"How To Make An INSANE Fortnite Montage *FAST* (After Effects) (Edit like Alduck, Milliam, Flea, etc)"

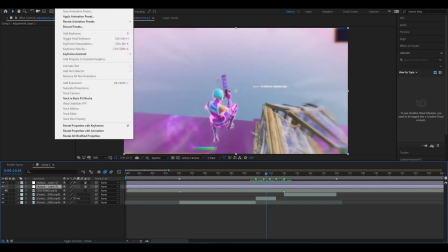I like to create another adjustment layer below this one, where I'm gonna add another CC.
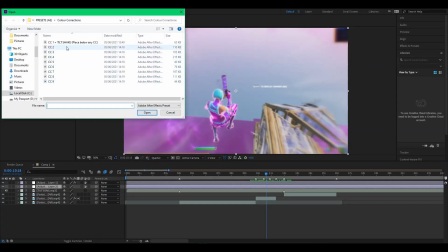And there are loads here you can pick from.
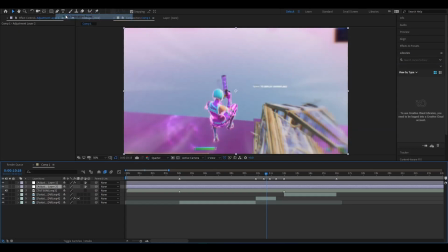Some of them already have chromatic aberration on the sides of them, so you don't want to have a double duplicate layer with chromatic aberration on it too.
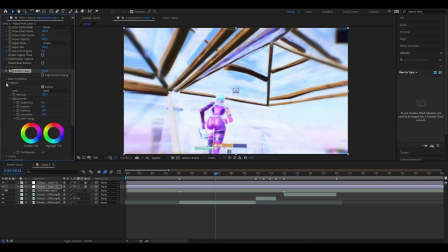Okay, this one's actually quite nice, you know. I'm going to go into the basic correction of lumetri color. Lumetri color is the main color correction tool that I use. It's really personal preference with what you will like the most.
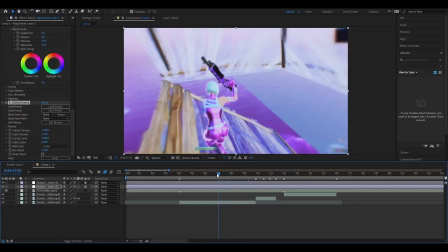You know what? That's actually really nice.
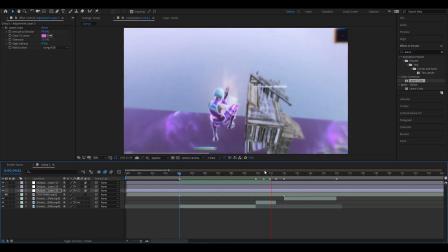Yeah, the CC Force Motion Blur is definitely going to take a toll on your PC if you have a bad PC.
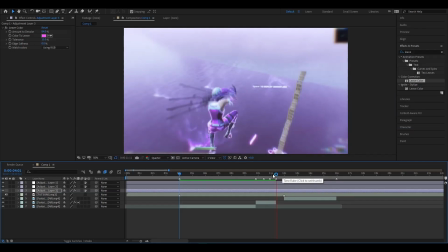Oh, my After Effects is frozen. Absolutely lovely.
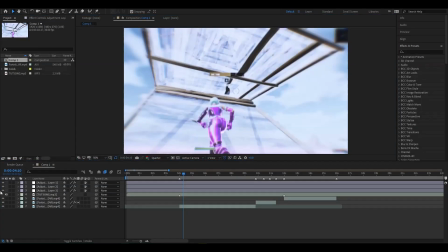it crashed. Alright, so it turns out the leaf color was making my PC crash, so before it happens again, I'm just going to completely remove this layer over here.
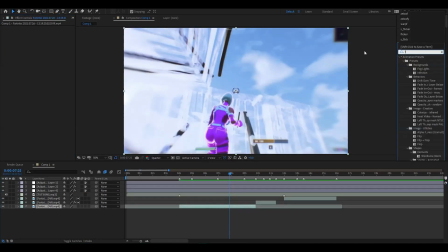I like the start of the clip over here, but the song, I feel like it would look really good with some S_flicker. I'm going to add this onto the clip. I'm going to increase the frequency but decrease the amplitude a little bit, just to create this sort of ambience.
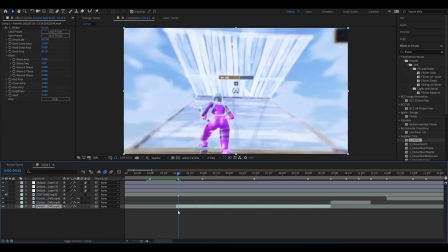What I love to do for the start of my clips is go around 2 to 3 frames, cut this over here,
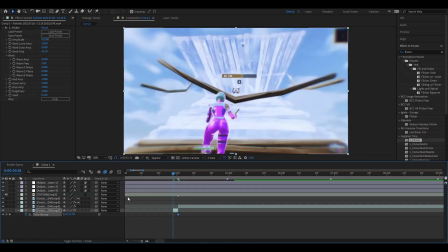Control-Alt-T that, time remap it, put a start and an end keyframe, drag the start keyframe,
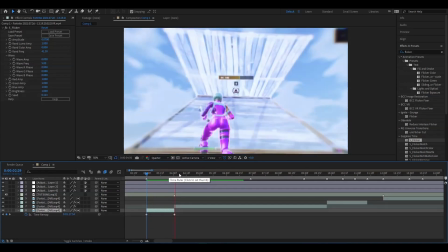make that pixel motion, and you can see we got this really nice sort of slow-mo start to the clip. The song over here is mainly just all hi-hats. However, when it goes into the fast part of the clip, I want to really emphasize that it's going into the fast bit.
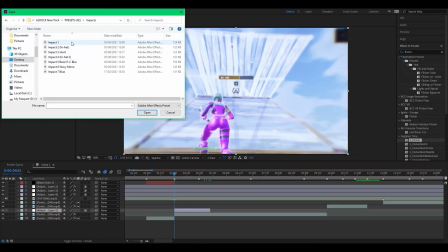So what I'm going to do here is get one of my presets from my pack, and I think this is going to be Impact 1 that I'm going to pick.
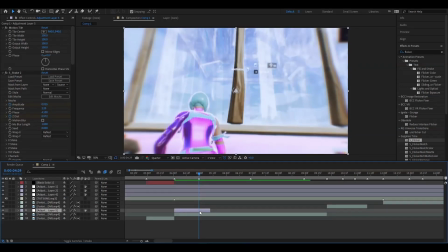Yep, lovely. Okay, so now what I'm going to do is I'm going to make an impact with you lot over here. However, since there are hi-hats, I don't want to add shake. Add lens blur OBS, decrease the iris scale.
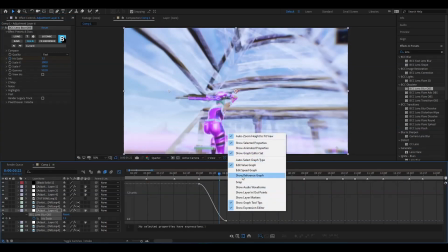I'm going to make it keyframe down to 0. Easy ease that. I'm going to use a speed graph for this since it's an basic effect.
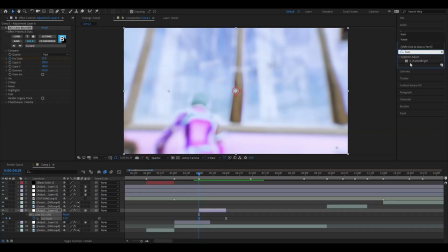Drag the 2 points like that. What we're going to do now is add a bit of hue sat bright, and we're going to copy the same graph with the brightness.
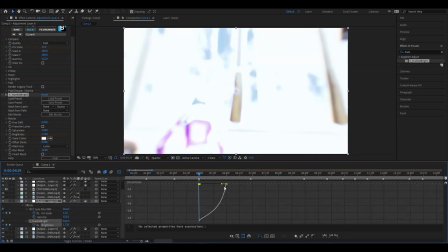So I'm going to keyframe around 1.7. Easy ease, drag that like that. Drag this, and you should have something that looks like this right now.
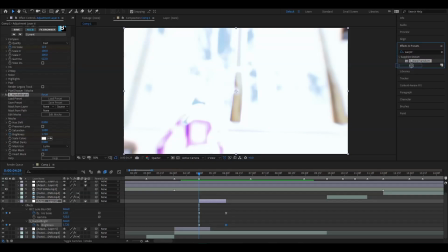Lovely. Instead of using the regular pan crop, the regular transform, I want to make this easier and put this on an adjustment layer instead. So I'm going to add warp transform. I'm going to keyframe the Z disc because I want it to be a little bit of a zoom in impact.
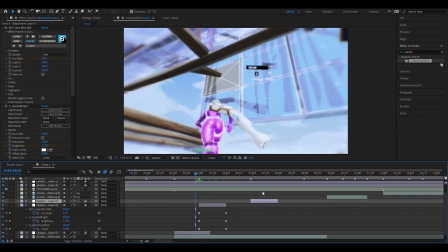I'm going to make this around 0.6. Do something that looks right for your clip. I pasted it over here, by the way, because there's another hi-hat here and there's another hi-hat here.
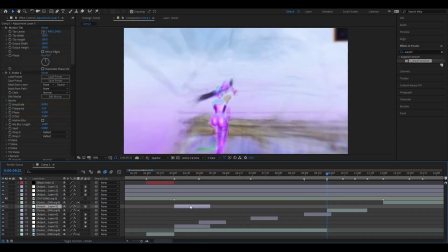This is where the time remap starts, so we want there to be shake. So I'm going to copy this impact that I put over here.
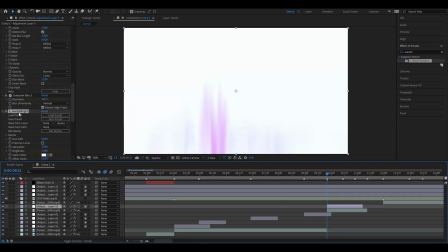It's too bright because I don't want it to be that bright. So I'm going to remove the hue sat bright. I'm going to duplicate it again.
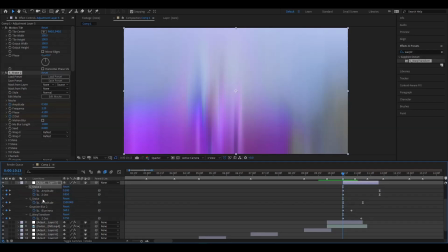As you can see, I've got 2 shakes on here. I've got this one and I've got this one. I want to get rid of this shake. I want to keep this shake, but I'm going to decrease the keyframes over here. I think we can add a bit of pan crop here.
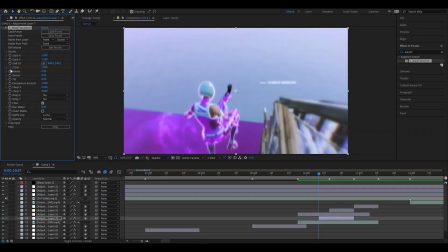So I want to get quite a funky pan crop on this one. I'm going to keyframe the Z disc and the rotate it a little bit.
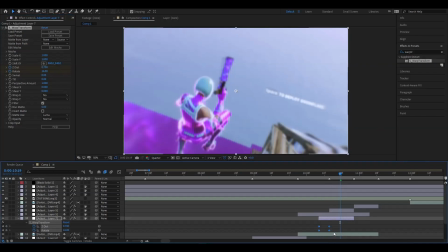I'm going to bring these keyframes to where the impact hits over here. Easy ease them. We're going to go into the value graph instead of the speed graph.
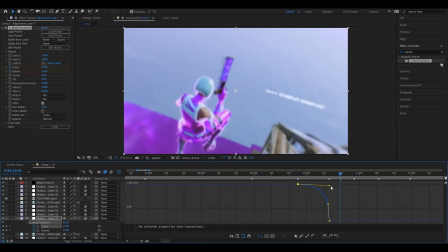I'm going to drag this one all the way this way. We're going to decrease this one up. Okay, same graph, but we want to put it upwards like that.
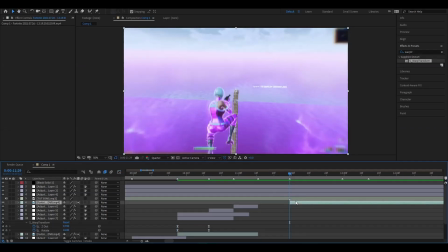As you can tell, we don't have a kill effect either. This one I'm going to use for my preset pack, I think.
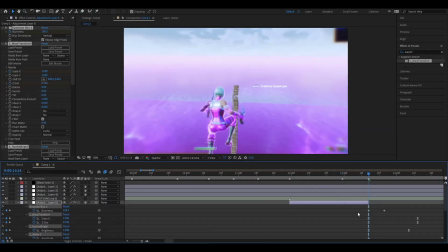I'm going to just pick the default one that I have.
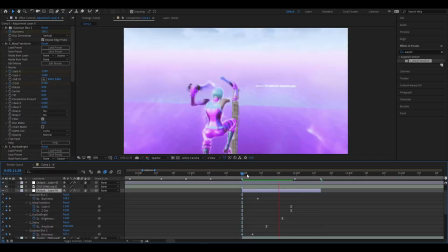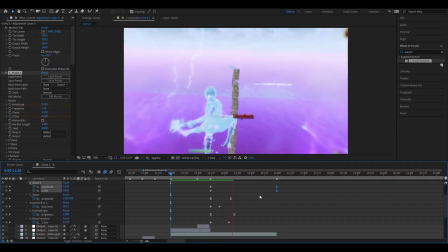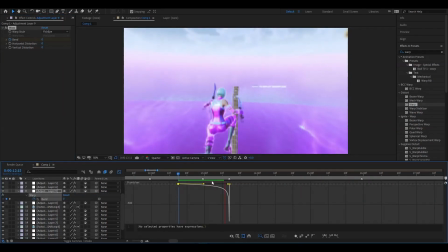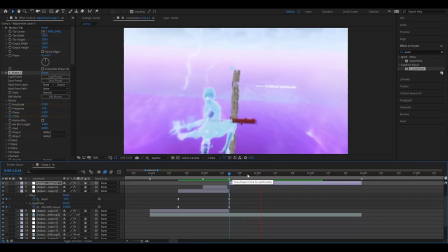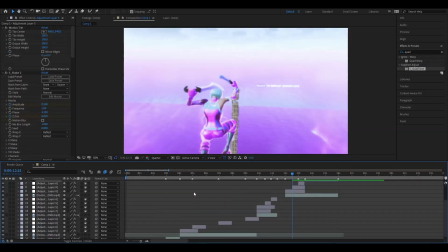Lovely. Right, let's see how it all looks together so far.